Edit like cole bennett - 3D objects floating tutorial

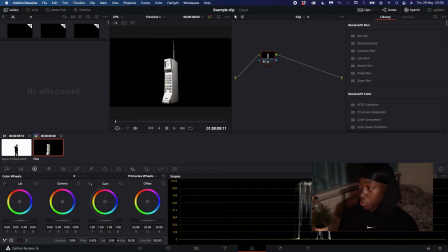4:04 The footage I'm working with is already black and white, so I thought I might as well desaturate
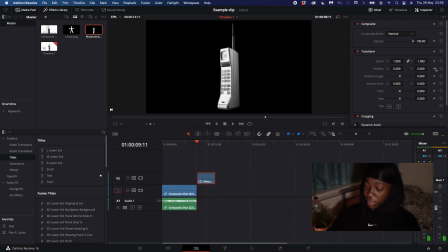4:13 the extra objects too, just so that it fits in with the image, because I think it might look a bit weird if like the phone's like in color and then, you know, compared against like the rest of the image, I think it would look a bit weird. So I've desaturated that so it's the same color as the background, and now what I'm gonna do, I'm gonna rotate it.
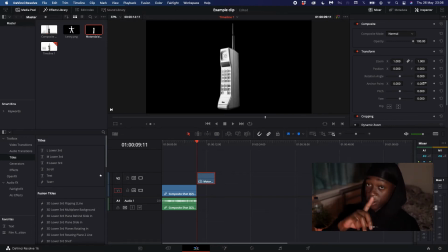4:33 This is gonna be, we're gonna have three phones. This is gonna be the first phone. Try and make the timings of this really easy to do. When you wanna make things as easy as possible, you're gonna wanna use like easy timings, like so use round numbers,
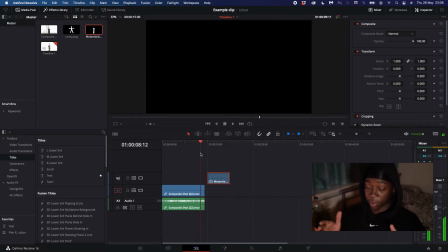4:47 use whole numbers as like your timing for like each clip, like the duration of each clip. So what I'm gonna do, I'm gonna keyframe the first phone, so it rotates a bit.
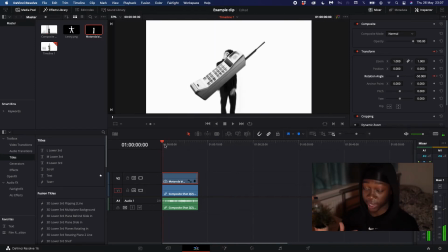4:58 I'm gonna put the object in the foreground, which is basically the closest it can be to the camera. So here it is, it's quite big and it's rotating quite nicely. I could add some shake, but I'm not gonna add some shake. I'm gonna try and make this as simple as possible. So yeah, I've added a little rotation to it.
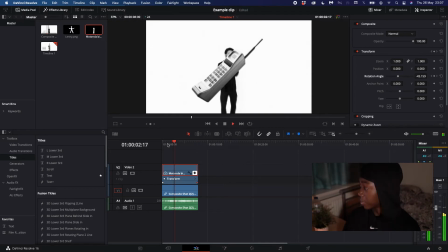5:16 I've keyframed it. I'm gonna save it right now. Always save your stuff. I think I'm gonna keyframe it to be a bit, you know, a bit slower, and then I'm gonna scale it down. I might make this a mid ground actually. So I'm gonna make this phone to be in the mid ground.
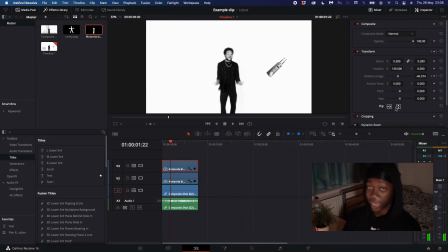5:31 So I'm gonna scale it down a bit, so that it can, we're like pretending like it's in the mid ground, like it's like next to him sort of thing. So yeah, then I'm gonna duplicate this, and then now I'm gonna make a bigger phone, and I'm gonna pretend like this one is in the foreground.
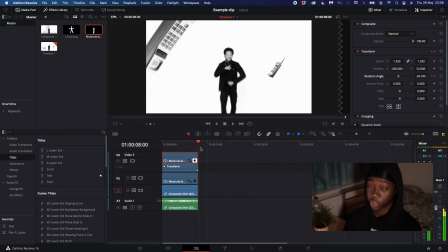5:46 So yeah, I made this quite big, as you can see, and I flipped it, because if you're adding like multiple objects, you're gonna wanna like change it up a bit. If you keep everything the same, then it's gonna look a bit, you know, a bit weird.
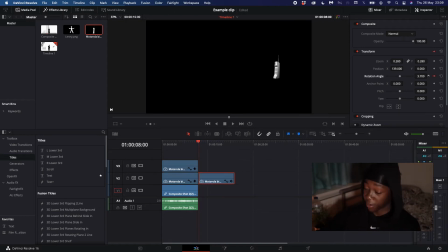5:58 So now I'm gonna duplicate the image again, and I'm gonna create the furthest one out, the phone that's gonna, like, I'm gonna chuck this like right at the back. So I'm gonna make it obviously really small. You kinda see where I'm going with this. Further away the image is, then you're gonna wanna make it smaller.
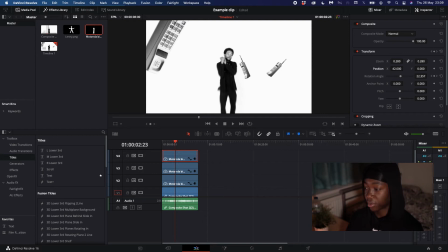6:16 It doesn't really work if you have like a big phone in the background, unless the phone is really big, but phones aren't really big. So yeah, for this I just want to create like a sort of floating simulation sort of thing.
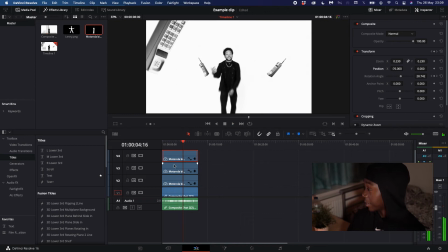6:31 So yeah, here's the three phones. I might make this one actually a bit smaller, just so that it's more realistic. You want everything to be as realistic as possible, and obviously this, I'm making this as fast as possible for the purpose of this, so obviously it's not going to turn out how it normally would.
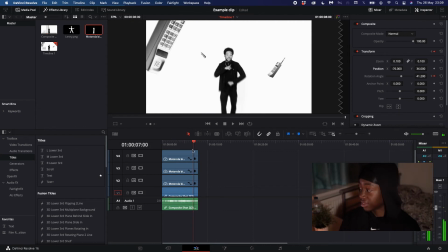6:49 I'm just doing this so, you know, you sort of get the flow of things, you get me? Right, I'm gonna save it again. Sometimes it's be crashing, like, just my laptop be mad crashing. I need to upgrade. Sometimes my laptop be like crashing. If you have that problem, let me know in the comments down below, but like, my laptop just be crashing sometimes, so like, I gotta make sure I'm always saving.
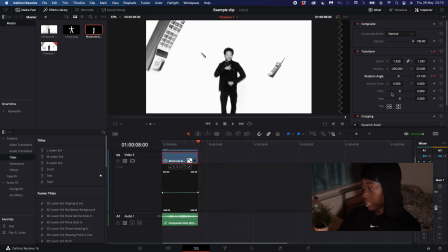7:08 So what I'm gonna do, I'm gonna just set all the keyframes I set, like the rotation, I'm gonna set them to be smooth. You can do this on any software. You know, any software allows you to do that. You just set the whatever, like the keyframe you can to smooth.
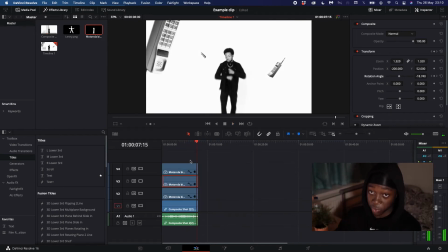7:24 Or like if there's like a drag, like a bevel sort of thing, then you might have to drag it. But yeah, in my software, in DaVinci, all I do is just click a couple buttons and it smooths out the sort of the keyframe for me.
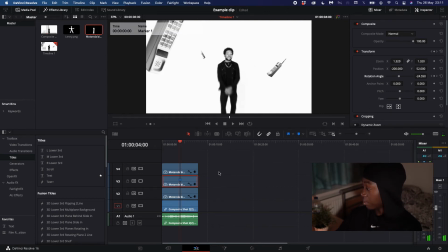7:38 So yeah, I'm gonna just adjust a couple more things. But as far as like rotation and stuff, we should be good.
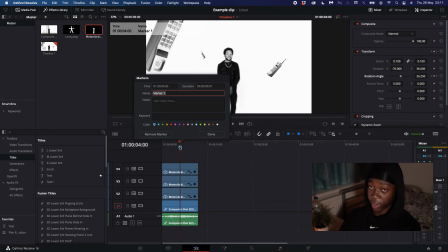7:46 I'm gonna just adjust a couple more things, but as far as like the floating rotation aspect of it, we should be pretty much good. So I'm gonna put a note down here. This is only a recent thing that I've picked up. I've started like writing notes to myself, like talking to myself when I'm editing. Like, that sounds weird. That sounds really weird, but it's helpful.